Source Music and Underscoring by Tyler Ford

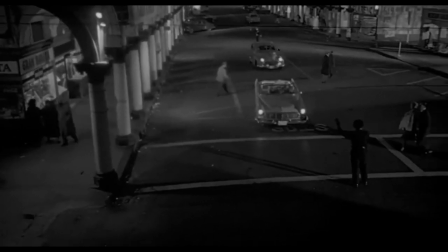4:08 However, Orson Welles thought source music would be better,
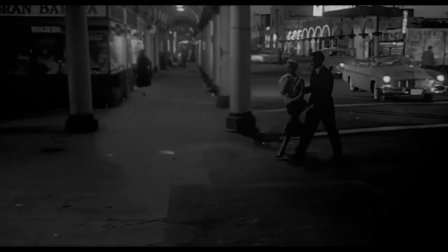4:11 as to make the audience feel as if they were watching a real life event unfold in front of them, without the music giving them extraneous information.
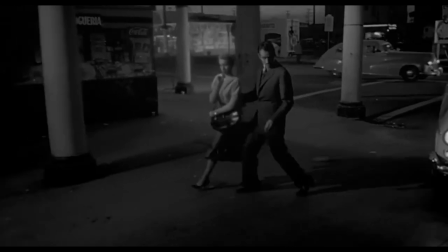4:19 The music heard on the radio is festive and upbeat,
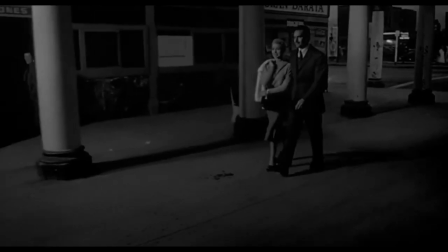4:22 not only punctuating the complete blissful ignorance of the man and woman in the car, but also giving a tragic irony to the scene.
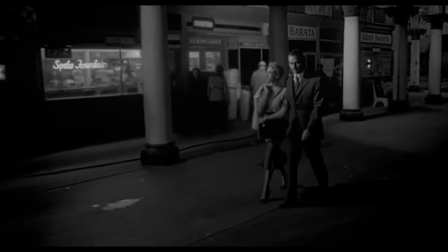4:29 I believe this is the superior version, as I believe it is more tense and complements the one take shot better.
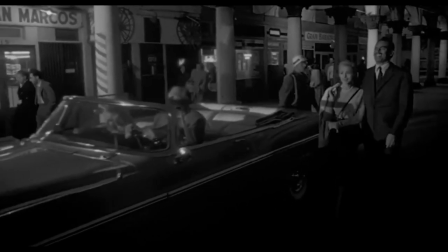4:34 You feel like you're really there watching these things happen, as opposed to watching a choreographed dance with a soundtrack.
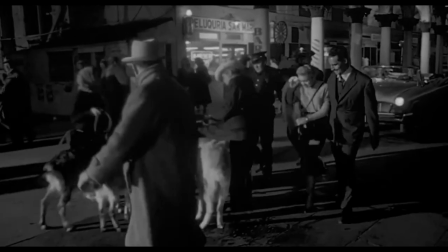4:40 With the source music, it feels like the bomb could go off at any moment with the random, untimed planning of something that happens in real life.
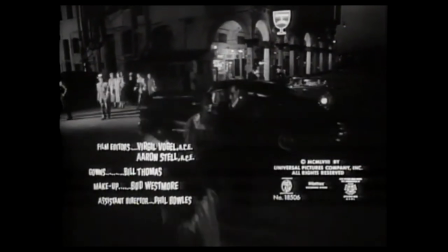4:47 But with the score, you feel like you're watching something that's not spontaneous, like things are bound to work out in a planned and organized way.
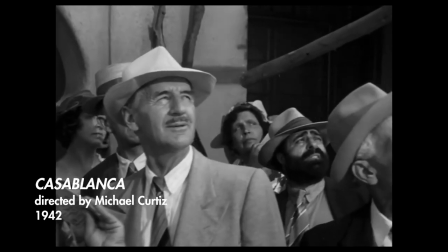4:56 Or consider Casablanca, a film that takes place in Nazi-occupied Morocco.
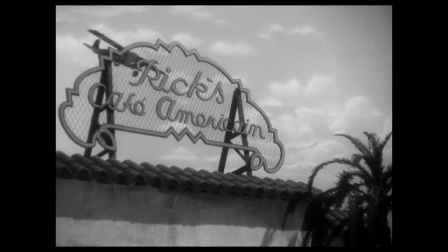5:00 In the movie, an American man named Rick runs a bar where it is implied that the patrons feel at home or at ease, away from the Nazis' control.
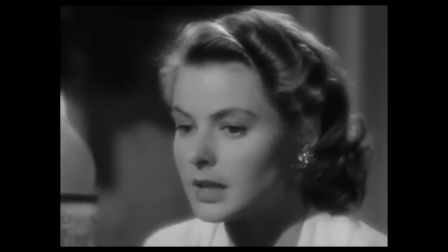5:09 Almost like his bar is a little slice of America hidden away in the tense, turmoil-filled country during World War II.
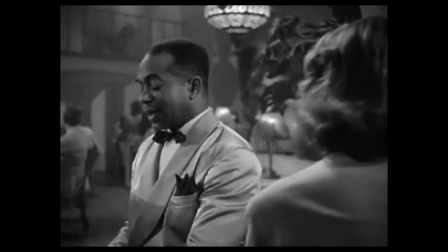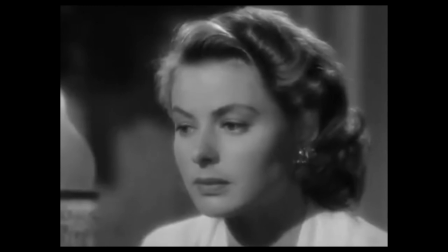5:23 When you're in the bar, you hear music played by Rix-Fran Sam. You feel safe.
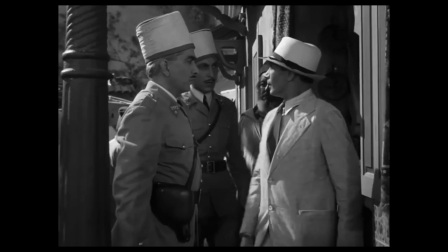5:27 When you're outside the bar, you hear the film score, making you feel in danger of the Nazis in their control.
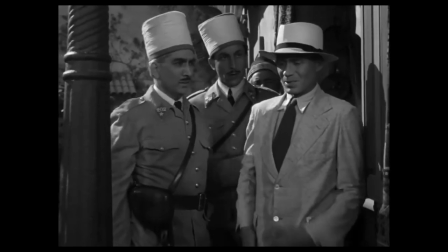5:33 You don't feel at ease. You feel uncertain of what could happen at any minute.
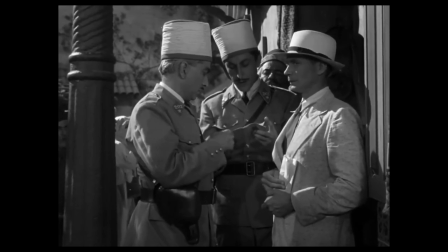5:42 These papers expired three weeks ago. You have to come along.
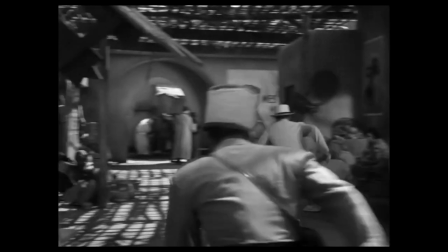5:47 Halt! Halt!
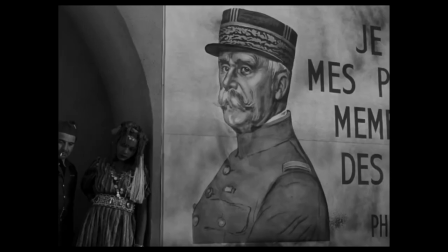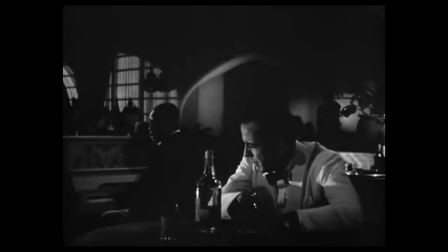5:57 This is a great utilization of both non-diegetic and diegetic music in the same movie. Both techniques are used perfectly, the diegetic piano music of the bar and the uneasy orchestral score of the outside world.
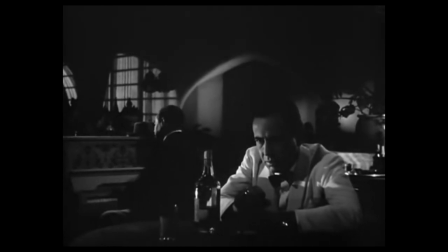6:11 The audience develops a real relationship with not only the bar but also the idea of being outside in the streets of Nazi-occupied Morocco.
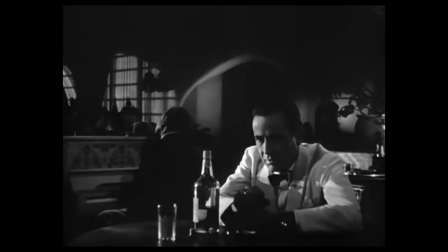6:19 That's good filmmaking.